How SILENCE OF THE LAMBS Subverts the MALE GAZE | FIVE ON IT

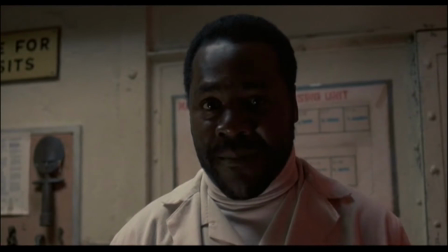[8:25]
Clarice's thematic struggle of fighting against the male gaze continues to play out over the rest of the film. We
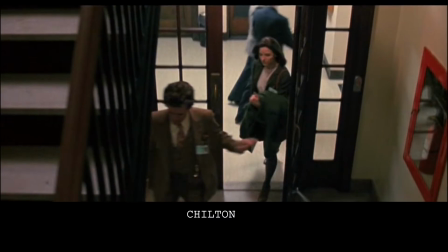[8:30]
learn that Jack Crawford selected Clarice specifically because she's Hannibal Lecter's type.
Crawford's very clever, isn't he, using you, pretty young woman, to turn him on?
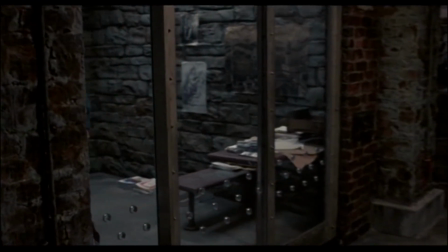[8:39] And oh, are you ever his taste?
Crawford believes that if Hannibal is attracted to Clarice, he'll be more likely to cooperate.
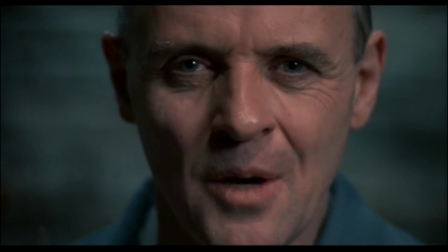[8:46]
Of course, Hannibal is far ahead of Crawford and turns the tables,
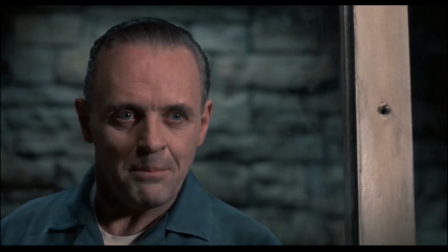[8:50]
using Clarice's sexuality as a ping-pong ball, by asking her if she thinks Crawford imagines having sex with her.
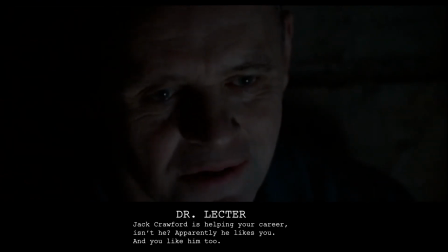[8:56] Jack Crawford is helping your career, isn't he? Apparently he likes you and you like him too.
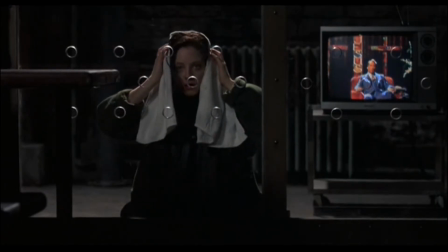[9:01] Do you think Jack Crawford wants you sexually?
True to form, Clarice brushes it aside by saying she finds the conversation uninteresting.
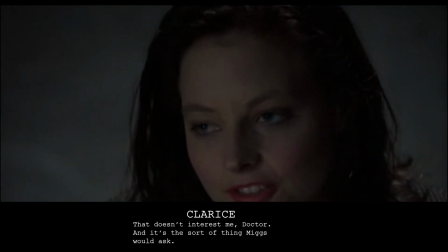[9:09] That doesn't interest me, Doctor. Frankly, it's the sort of thing that Miggs would say.
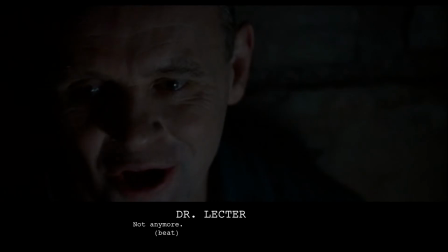[9:14] Not anymore.
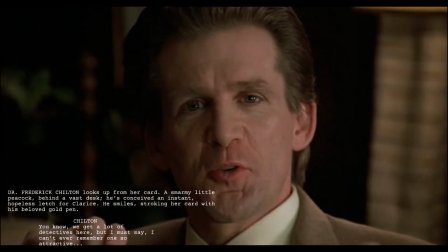[9:19]
Upon arriving at Baltimore State Hospital, Clarice is immediately pursued by sleazy lech Dr. Chilton, whom the script describes as a smarmy little peacock.
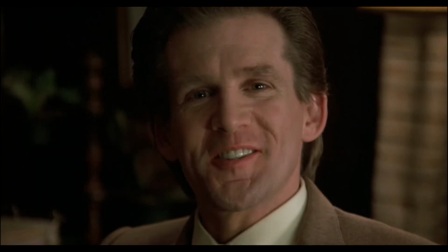[9:28]
Although the character of Dr. Chilton is downright repellent, you do have to hand it to actor Anthony Heald for embodying the character so fully.
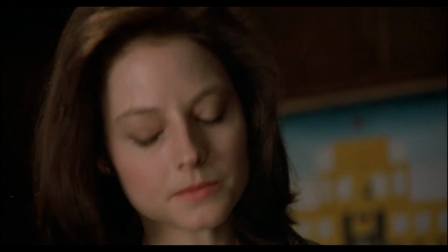[9:37]
There's not a woman alive who doesn't know this guy, and the amazing way he goes cold when he sees he's not getting anywhere with Clarice is pitch perfect.
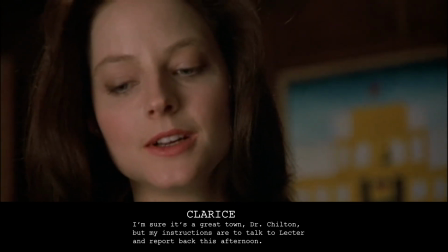[9:45] I'm sure this is a great town, Dr. Chilton, but my instructions are to talk to Dr. Lecter and report back this afternoon.
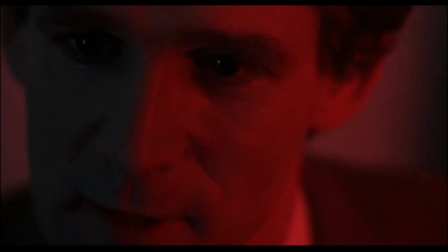[9:53] I see.
Chilton does receive Clarice's first attempt at patronizing flirtatiousness, though.
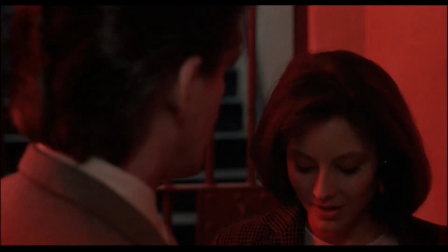[9:58]
when she tells him not to accompany her to Dr. Lecter's cell, but she appreciates the pleasure of his company.
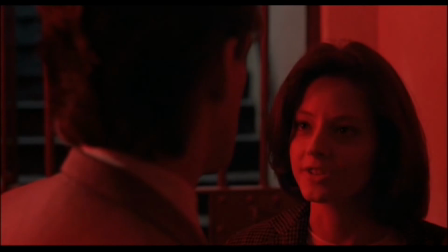[10:05]
This is the first of three attempts by Clarice to charm her way through a situation, and in all three instances, she's unsuccessful.
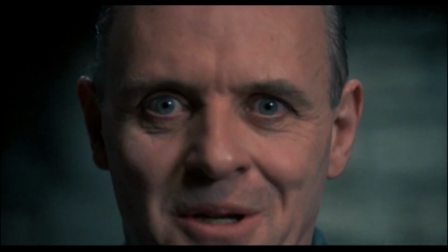[10:12]
Chilton knows she's lying and continues to be cold to her. She tries again with Lecter, who immediately shuts down her interview.
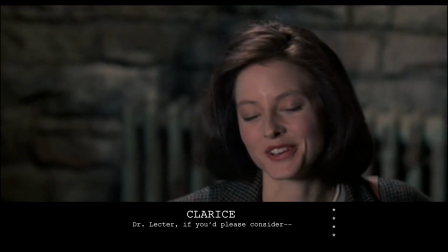[10:20] Lend us your view on this questionnaire, sir. No.
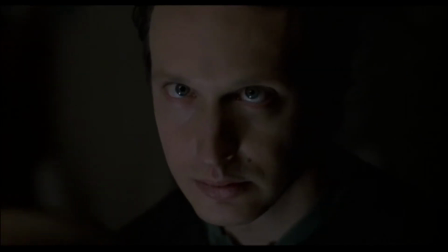[10:25] You were doing fine.
The third time comes when she meets with entomologist Pilcher and Rodin,
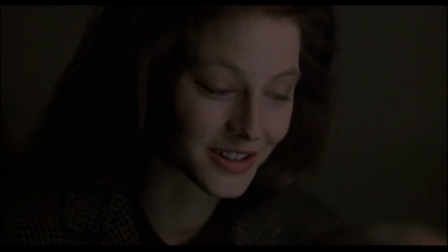[10:32]
stereotypically awkward nerds who shamelessly flirt with her when Clarice comes to them for help.
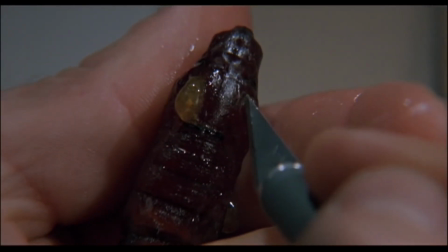[10:37]
Of the men in the film, only Pilcher is upfront about his attraction to Starling, and it's an endearing scene because of it.
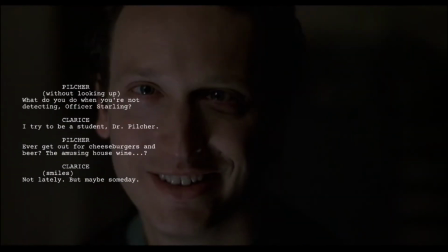[10:42] Are you hitting on me, Doctor? Yes.
Crawford is slightly less endearing.
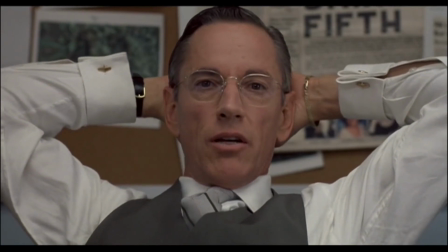[10:49]
It's clear Dr. Lecter is onto something when he speculates that Clarice is actually Crawford's type, and that's why she was selected.
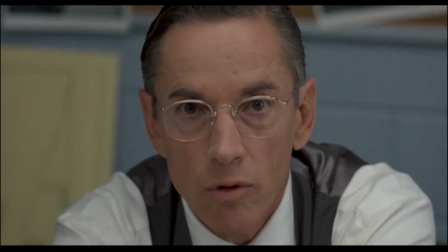[10:56]
The camera frequently places the audience helplessly in Crawford's gaze.
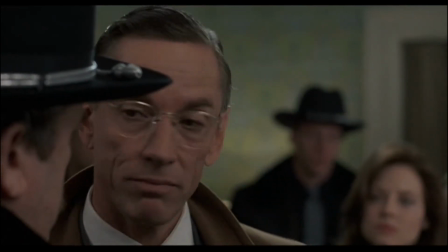[11:00]
When Crawford does have the opportunity to treat Starling as a competent agent, if not equal, he fails at that task.
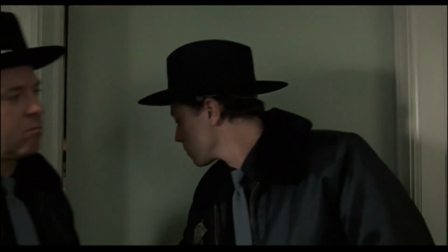[11:07]
Clarice is left standing awkwardly with a group of troopers giving her the same skeptical look she faced in the elevator.
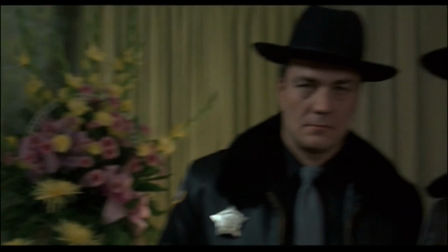[11:12]
This time, though, her own traumatic memories prevent her from steeling herself, and the gaze is more pronounced.
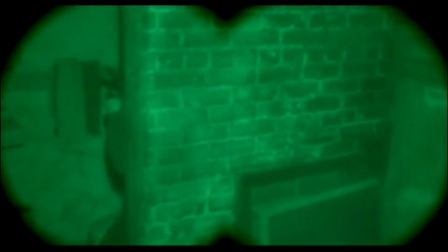[11:19]
Obviously, the finale is the culmination of these male gaze scenes, where the metaphor becomes textual.
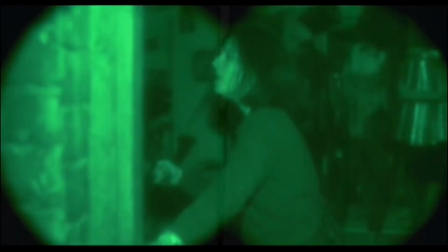[11:24]
Clarice Starling is literally unable to see the man who is staring at her, and he treats her as if she's giving a performance.
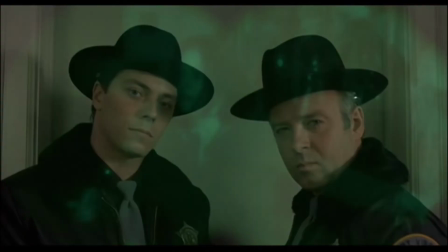[11:30]
There's a perverse entertainment for Buffalo Bill in watching Clarice fumble, unable to see him.
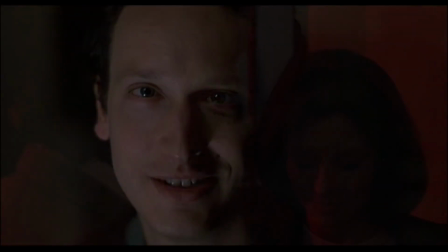[11:38]
But of course, for a woman who practices navigating a world driven by the male gaze, where she is evaluated,
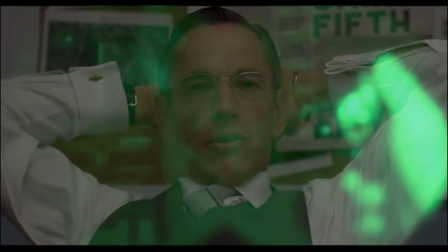[11:44]
utilized, and observed, this is something that she has developed the intuition to overcome.
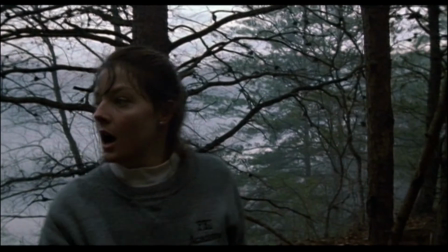[11:57]
But none of it would carry the thematic and emotional weight it does if Demme hadn't taken the time to set up the arc in the first 5 minutes.
Oh,